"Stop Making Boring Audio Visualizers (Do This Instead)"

Audio visualizers are one of the easiest ways to make visual content for your music. There are a lot of different styles of audio visualizers, but unfortunately I think a few of them are kind of played out. Here's how you can make visualizers that are more unique and tailored to your own style as an artist.
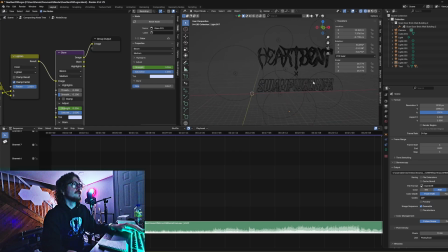So most of my audio visualizer work is done inside of Blender.
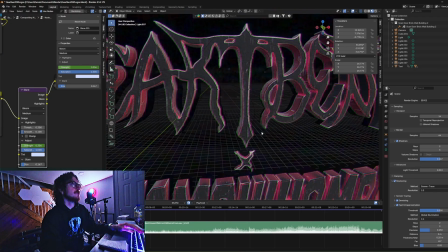I have an example here of a scene I set up for a remix of the band Heartbent's track House of Mirrors.
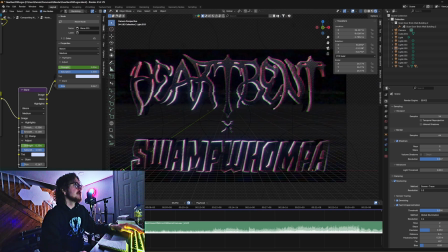If we look in the camera view, you can see it's basically a looping animation of the logo, just kind of bouncing around with some VHS effects in the node editor.
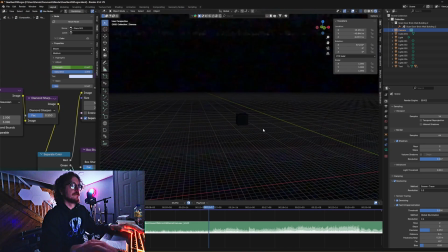A lot of the effectiveness of this audio visualizer, it comes from the lighting.
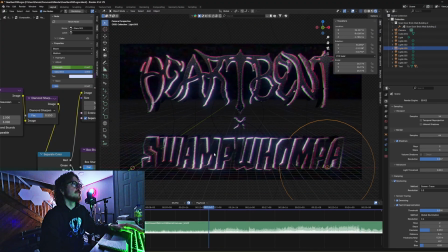I have a lot of like backlighting on our two logos that plays really well as it kind of moves around the scene.
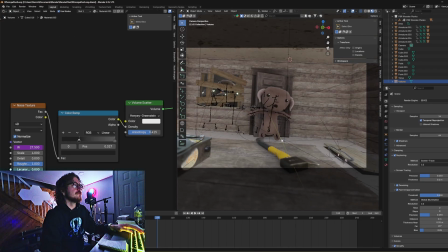Most of my audio visualizers that I make in Blender revolve around making a scene and then
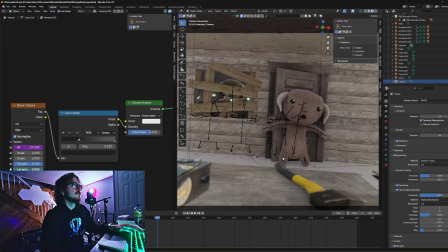trying to pick an element to add some kind of motion that's reactive to the audio.
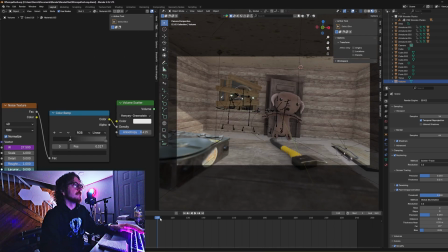So for this scene, for the visualizer for my song Cleaver, I pretty much just created a loop, very Evil Dead inspired.
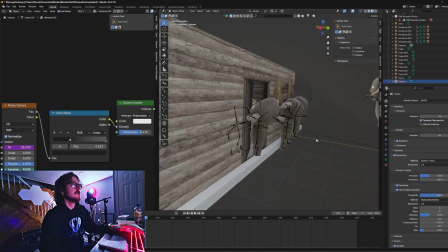There's like these zombie wampas on the outside, pushing up through the windows.
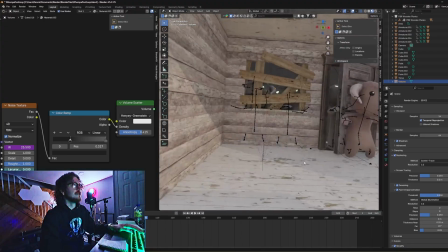There's this one reaching his hand in, evil faces and eyes. Just like modeled the inside of this cabin scene, and then of course the lighting just adds like an extra element.
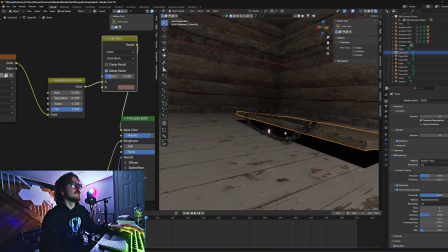There's like this cellar door that I've added with some extra eyes peering through, right, just to sell that Evil Dead like scene.
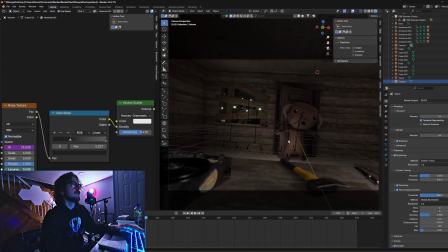So again, for this one, a lot of the motion or the visualizer element isn't necessarily coming from this loop. All right, I record this out and it's just a loop, but then when I bring it into DaVinci Resolve, that's where a lot of the magic comes together.
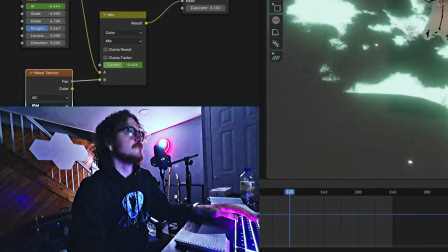We're gonna look at one more, the visualizer for Righteous, and there's a few elements for this one.
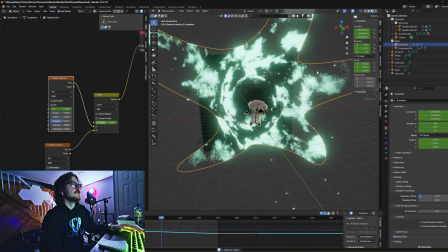The main like moving part is this two concentric portals.
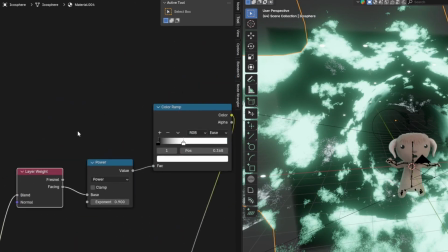The way I created these is just by using this layer weight node and a color ramp to mix between an emission shader,
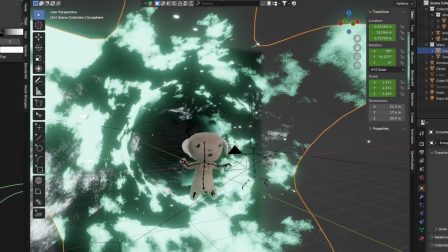which is like the shiny glowy part, and then a transparent shader,
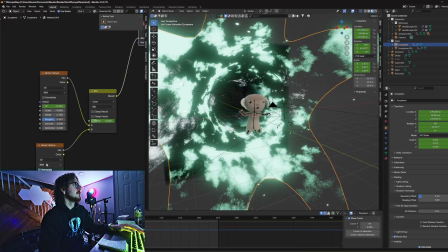which is going to make any of the dark parts of these two mixed noise textures transparent.
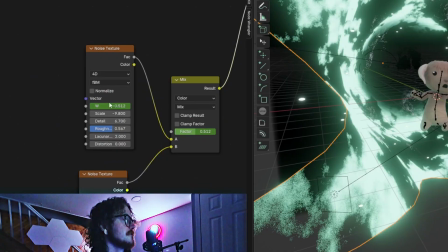And because I'm animating the W, which is like the time variable inside of each of these noise textures,
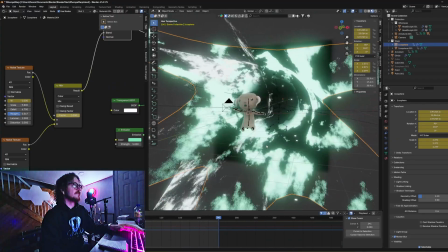as well as like the mix between the two, I create a perfect loop between 0 and 240.
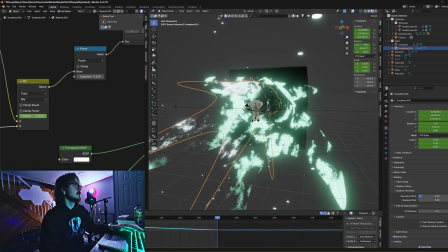And then I basically just duplicated that and used a slightly lighter,
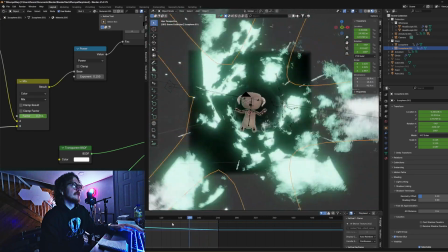closer to white emission for another rotating portal that I scaled down and put inside of the other one.
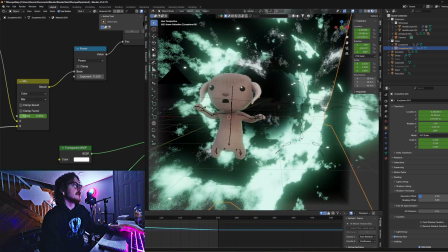So it kind of looks like two different portals going at the same time. Made a looping animation of the Wampa falling, like waving his arms,
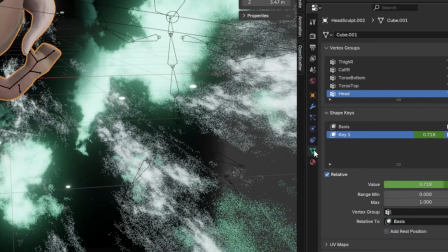rotating a little bit, and his mouth, which I believe is a shape key, scaling up and down.
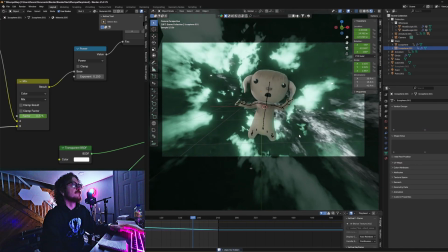With the volume, it looks a lot more wispy. There's also a particle effect.
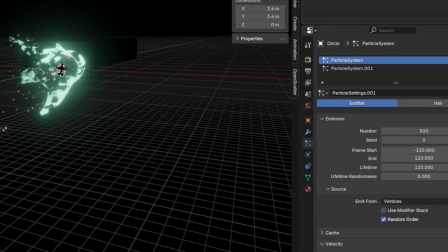So we're using a particle system that's emitting this hidden icosphere shape.
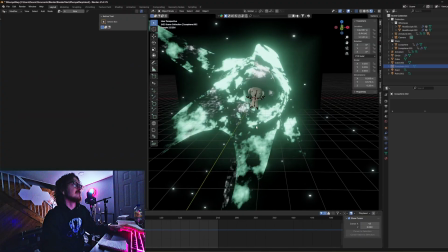Because of the motion blur, it looks just like streaks coming out the camera. So that's how I set up my scenes in Blender, kind of the bases for my audio visualizers.
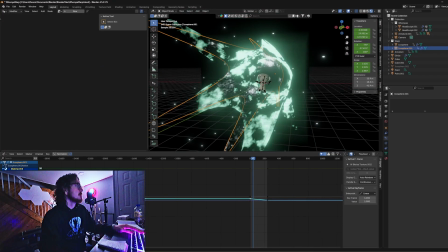You could also do something like take any element, but let's say back to the shader.
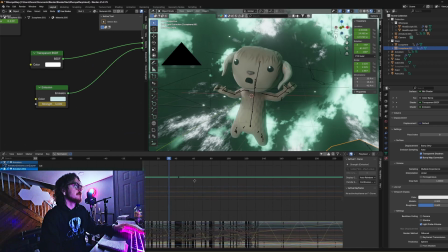If we were to change the emission strength, if I take that curve, which is the strength of the emission,
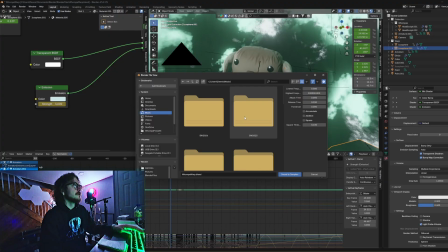if I go to channel, sound to samples, can add an audio file and it will add that. So that's one way that you can do it inside of Blender if you want to animate something specifically inside of the timeline,
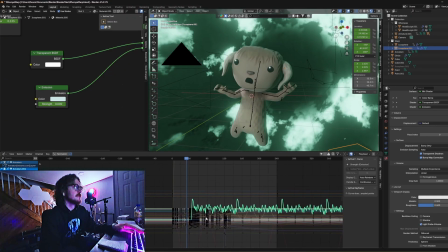and then you just have to make sure that it is synced up with the audio that you imported.
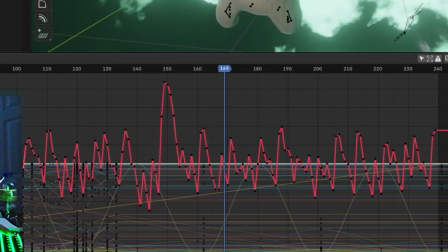And then you can go to samples to keys, so it creates like a wave based on the audio samples and then transform those into animation keys. And hide the unselected curves, and then if you hit S and then Y, you can change how much the effect is applied.
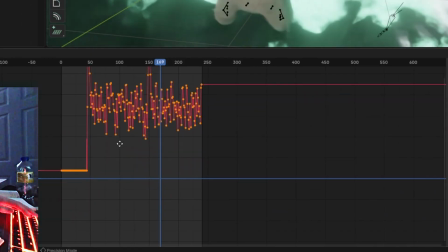If you hit grab or G and then Y, you can adjust where like the lowest point is going to be,
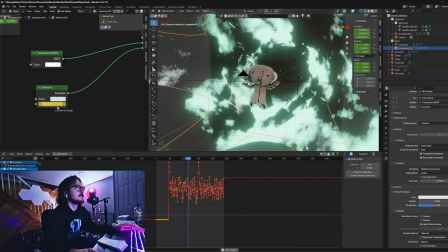if the size of the emission is going up in time with the audio samples. For the actual audio visualizer for this, I didn't use this effect.
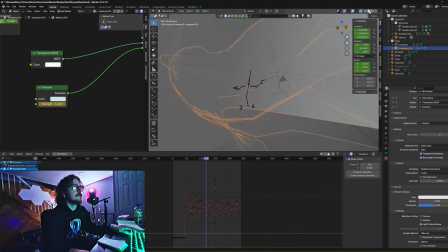When you have complex scenes, I don't think they like run as smoothly as I would like,
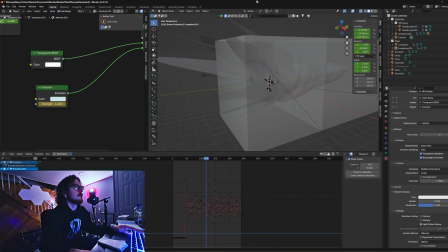so I tend to do a lot of the visualizer stuff inside of DaVinci Resolve.
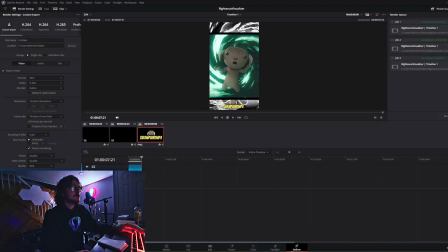DaVinci Resolve is essentially where all of my videos come together.
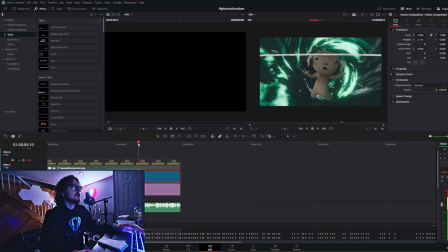So if we look here in DaVinci Resolve, this is the visualizer for Righteous.
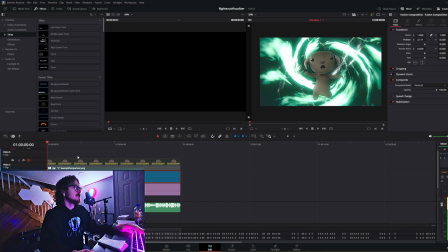After I rendered out the portal, the swirls and everything from Blender, the main two things happening inside of this visualizer, so I have this camera shake where if we look down here, parameters actually animated,
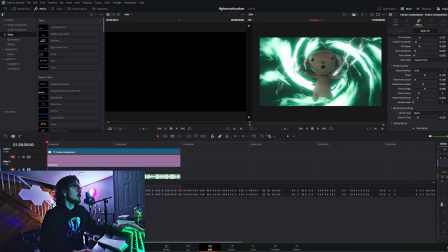and I actually animated this by hand, which is kind of crazy.
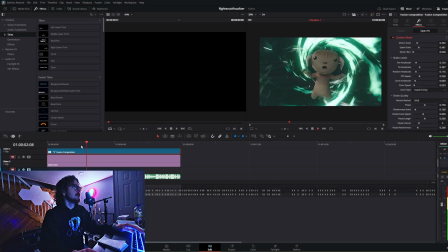So this motion scale, as you can see it go through the track, is actually adjusting,
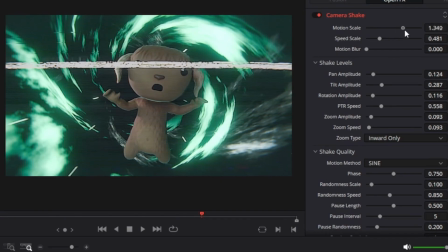and Glea just grabbed this, held shift, and adjusted it as the video is playing.
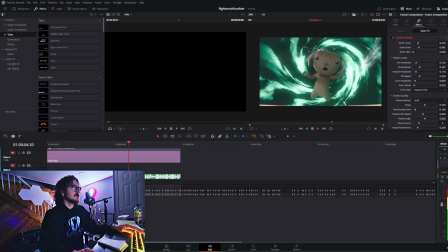So what that does is it records all these keyframes. If you watch the video, when the audio is like really popping off, the keyframes are a lot more chaotic,
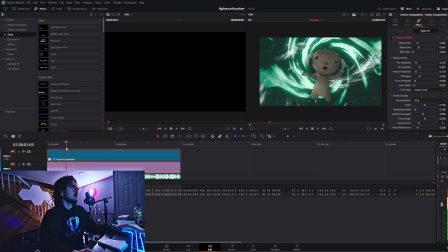whereas in lighter parts of the song, like there's not as much happening. And the same is essentially true for the glow effect.
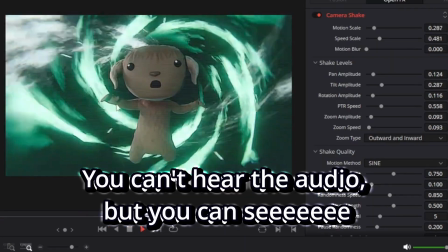So you can see the glow is kind of matching the kicks and the snares in the audio track.
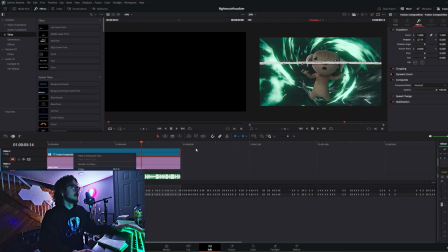If we open up this Fusion composition, you can see what's happening.
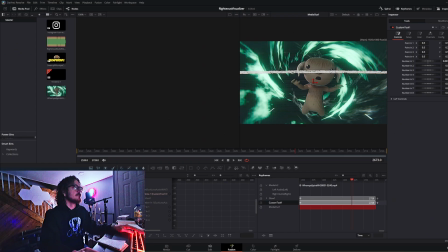So I have this glow effect and I have this custom tool, which isn't really necessary.
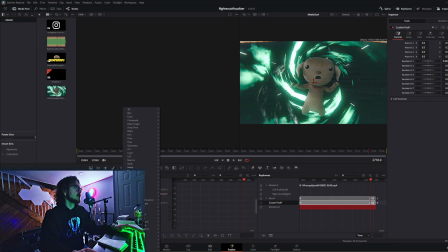You can do it without using like a custom tool in Fusion,
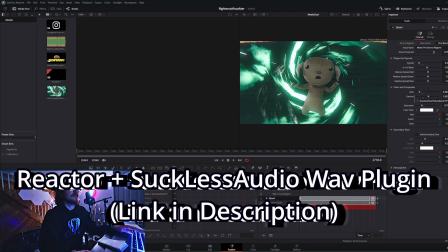but you do need to install Reactor and the Suck Less Audio modifier Reactor tool, because it has this Suck Less Audio wave.
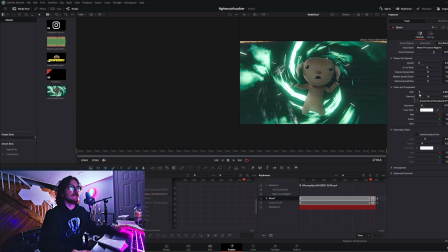Really what you do is take any of these parameters. So in this case, it's the gamma of the glow. I could show you how to do this with any of the other things though. I could say connect to Suck Less Audio output,
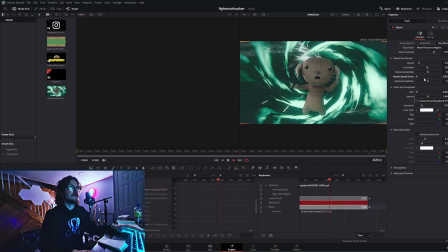and then you'll see now the green spread of the glow is also being affected by that very same audio wave that's going in.
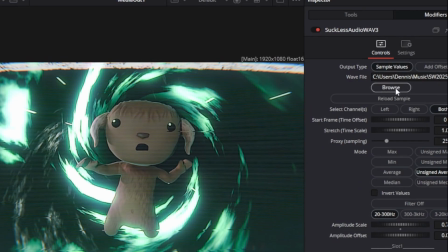You just go into the modifier after you add it and you select your audio wave file. In this case, it's the wave file from the track.
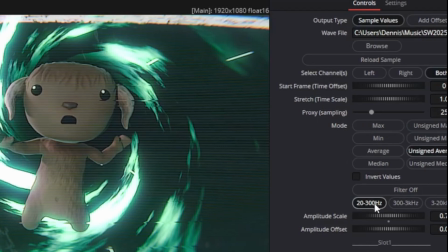Usually you want to adjust these settings, like the scale. I like to filter down to the sub frequencies, 20 to 300 hertz,
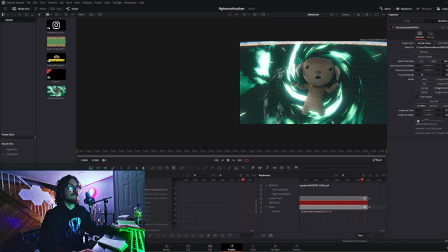because it's going to cut out any like jittery stuff going on from noise, from high-end information in the song that you don't need.
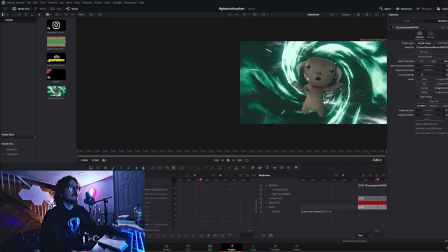And then unsigned average usually gives me the most gentle kind of effect that reacts to the audio. You can apply that to motion. Done that in a few of my audio visualizers. I usually do it with like a glow effect, but that is kind of the gist.
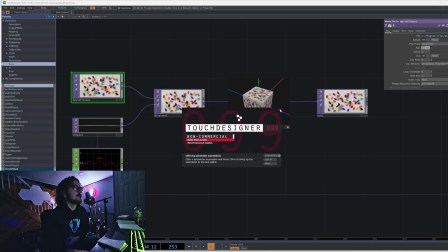I want to show off one more audio visualizer that I created, and this was in Touchdesigner.
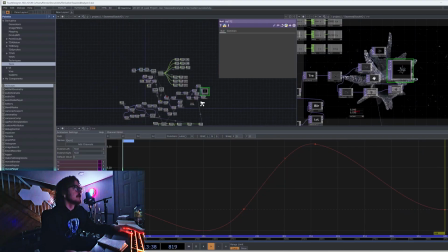It's for my track Largemouth. So this is going to look kind of chaotic because it's Touchdesigner.
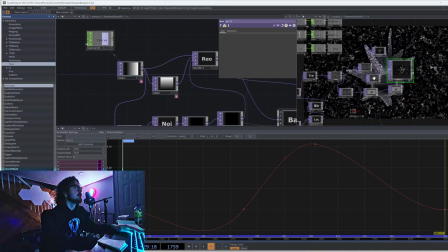Basically, the gist of everything going on in here. So everything from here to here, let me pause this. Basically just following a tutorial that I'll link in the description that demonstrates how to make this seaweed creature looking thing,
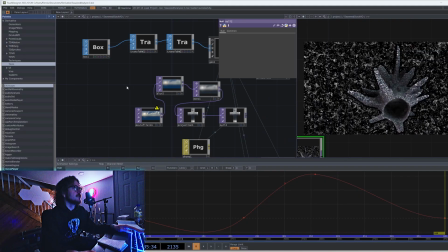which is where the name of the track actually came from. Just uses a bunch of small boxes, a bunch of small cubes,
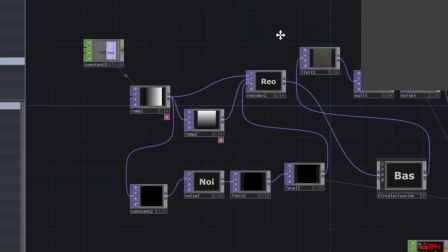and then uses noise and color ramp nodes to create like a textured surfaces,
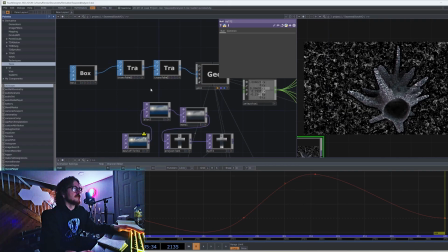like the spikes, and then it maps a bunch of cubes to the spikes in that noise,
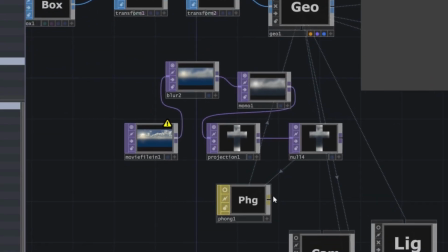and then it kind of condenses them in a circle. I added cube maps. So cube maps are basically just going to give it like that reflective material, right?
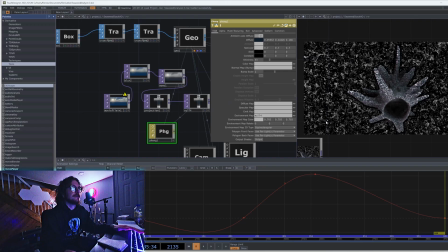That's why it's like kind of shiny and blue.
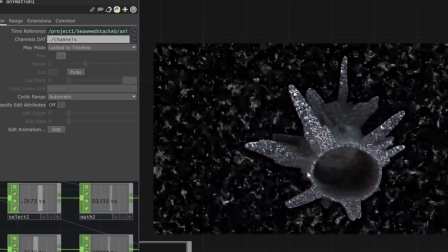And then this animation file here really just gives it like that drifting in space camera animation, just to add some more visual interest.
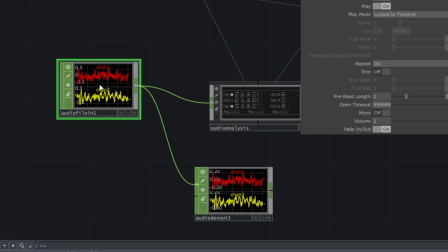Now where the fun stuff is happening is in Touchdesigner down here. I've imported the audio file and ran it into an audio analysis.
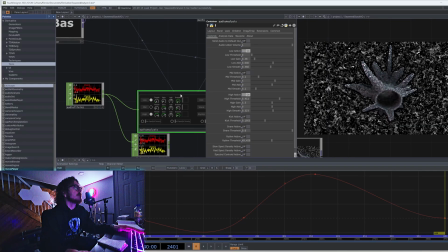This just lets you split audio bands either as actual audio, or you can even split them as like kick and snare. I just use the actual audio, like the low and the high audio bands. The low audio band is going to be connected, so you can see this outflow, to this, which is the noise.
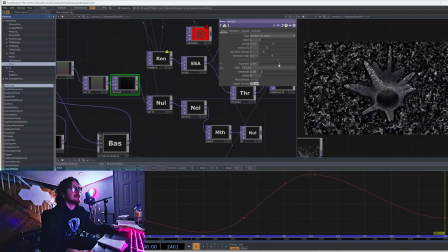And this noise exponent is in control of the amplitude of the like seaweed creature as it's moving around. So it's going to kind of drift in and out of space based on the audio coming in.
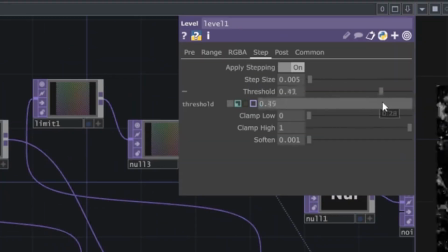So it's going to like shrink and expand. So this level, which you can see it affecting the actual image of the noise texture,
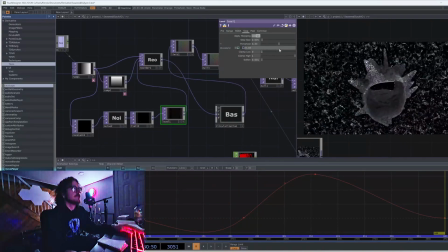but the low information from the audio analyzer is getting sent straight to this.